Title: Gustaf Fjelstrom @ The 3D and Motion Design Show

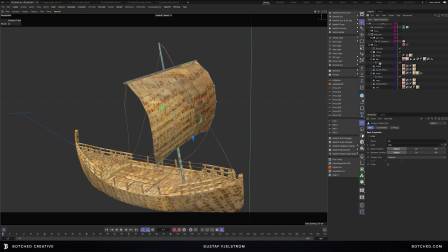So the way that I did that was with a point selection.
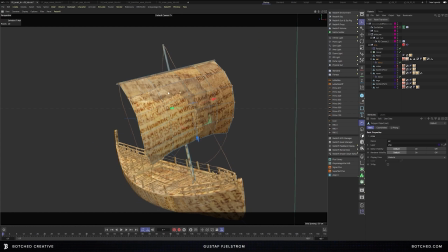So if I select my sail geometry again, you can see I have these middle points selected. So all of the points that are not attached to the crossbar there. And I have that saved as a point selection using the store selection command.
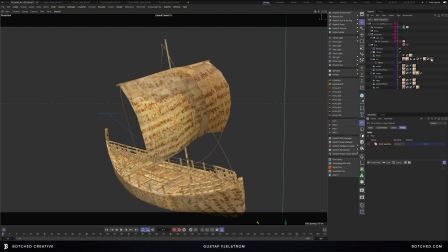And then in my wind deformer in fields, I just drag and dropped that point selection into the fields. And that way it restricts the motion of the
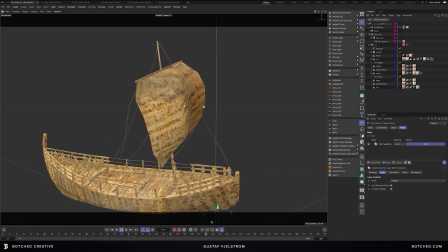wind deformer to the points that have been selected via the point selection.
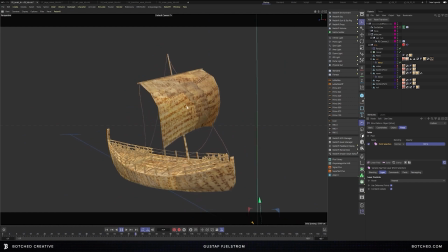So that's a real quick, real easy cheat to get some secondary animation in there.
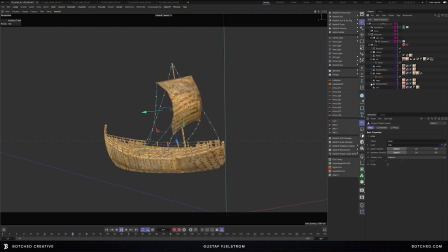And that is also the same way that I got the ropes to get their little bit of movement. Again, point selection with a wind deformer and that point selection dragged into a field.
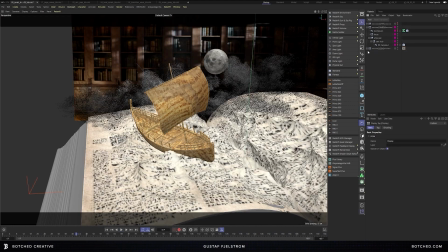So yeah, pretty quick, cheap, and effective. Okay, let's jump back into our full scene here and jump back into our camera.
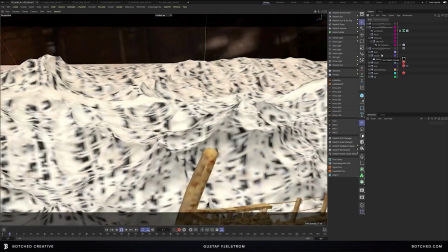And let's talk about the backgrounds a little bit. So I needed a background that would tie it together with the previous scene.
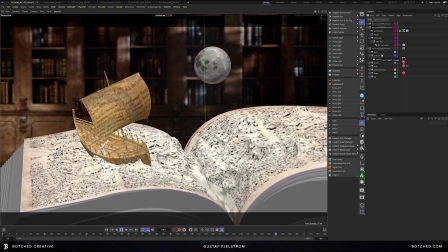But I knew that this scene was going to have super shallow depth of field, so it didn't make any sense to put a lot of heavy geometry back there.
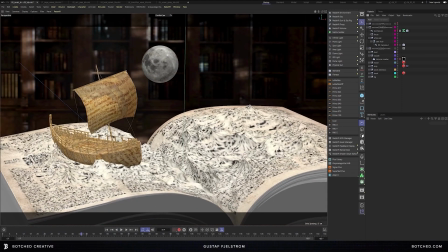So, because everything would be out of focus. So I simply rendered out an image of the bookcase from our first scene
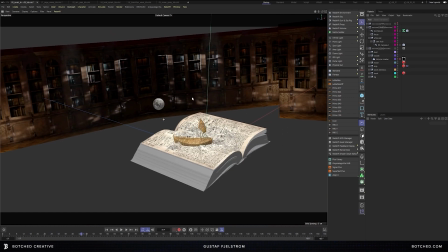and then placed that on some cards that I floated in the background.
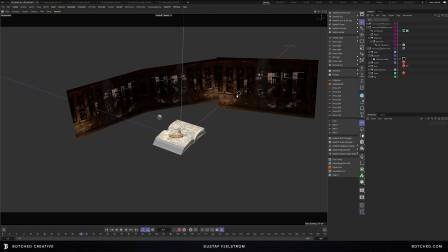So it looks pretty crude when you're out of the camera, but once you're back in the camera,
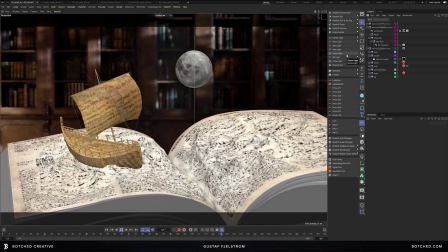it's just a way to give some interest in the background and still keep a very low overhead on the scene.
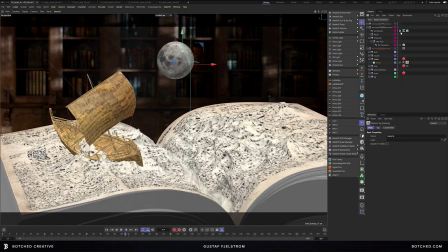So the only other elements in the scene here are my little moon, which is simply a sphere with the moon texture on it.
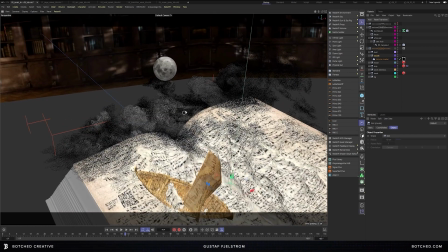We also have these clouds, which is a VBD sequence, and I just have that loaded up in a volume loader, and that's pointing to a directory of individual files for each frame.
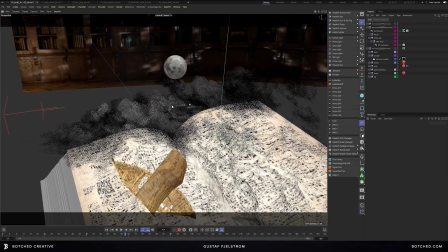So that gives us basically the effect of time-lapse clouds because it's a VBD sequence.
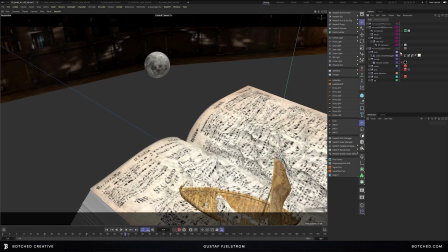Also, we have some dust in the scene as well.
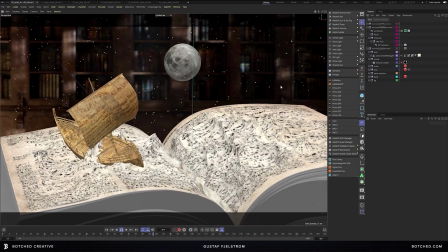I really love adding dust in my scene just to give us some atmospheric perspective in there.
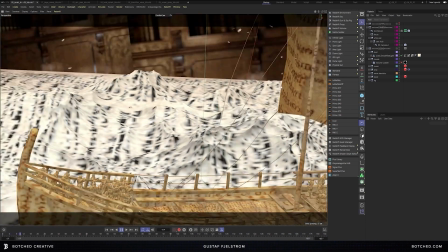And some real subtle motion that really helps, I think, sell the scene a lot.
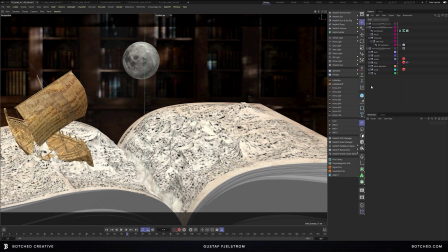So those are the basic elements in the scene itself. As I mentioned before, I have several other scenes that I use to composite different elements separately.
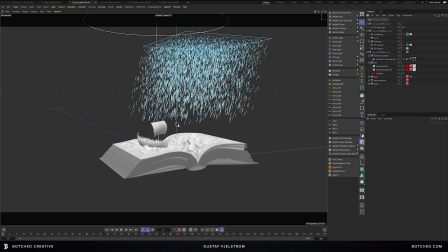So let's talk about some of those. First, we have the rain pass, which was generated with X particles again. And I didn't want to just have the rain coming down and not hitting anything. So I brought over my relevant geometry. And once again, I had to scale it up. So it was at the proper scale for X particles. And I set the geometry as colliders within X particles.
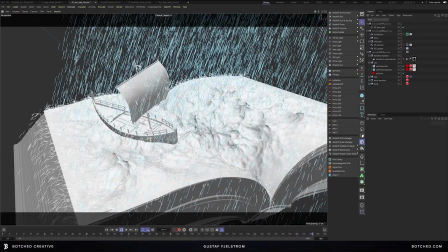So you can see that I have the rain coming down and then little splashes hitting the surface of the boat and the surface of the water.
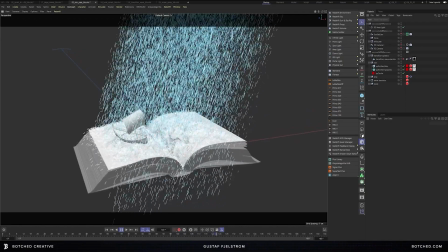And then I cached that simulation and then scaled it back down to the correct size for my renderer. So for rendering the rain, I just applied a black non-reflective material to all of my objects in the scene,
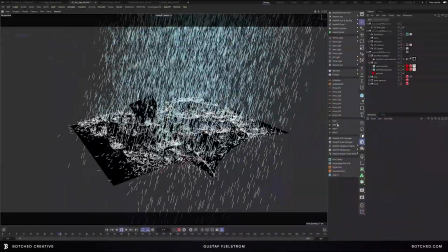got rid of any unnecessary objects, and then set up a light that was illuminating only the rain and set that to render.
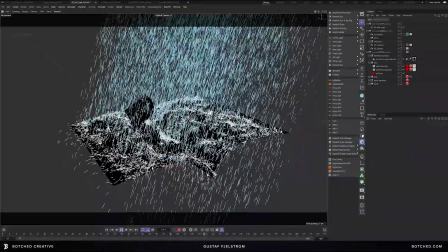So the net effect was the rain on black, but it still was showing the collisions with the geometry.
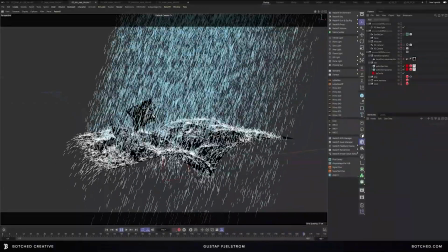And once that was rendered out and placed in After Effects, it would line up exactly.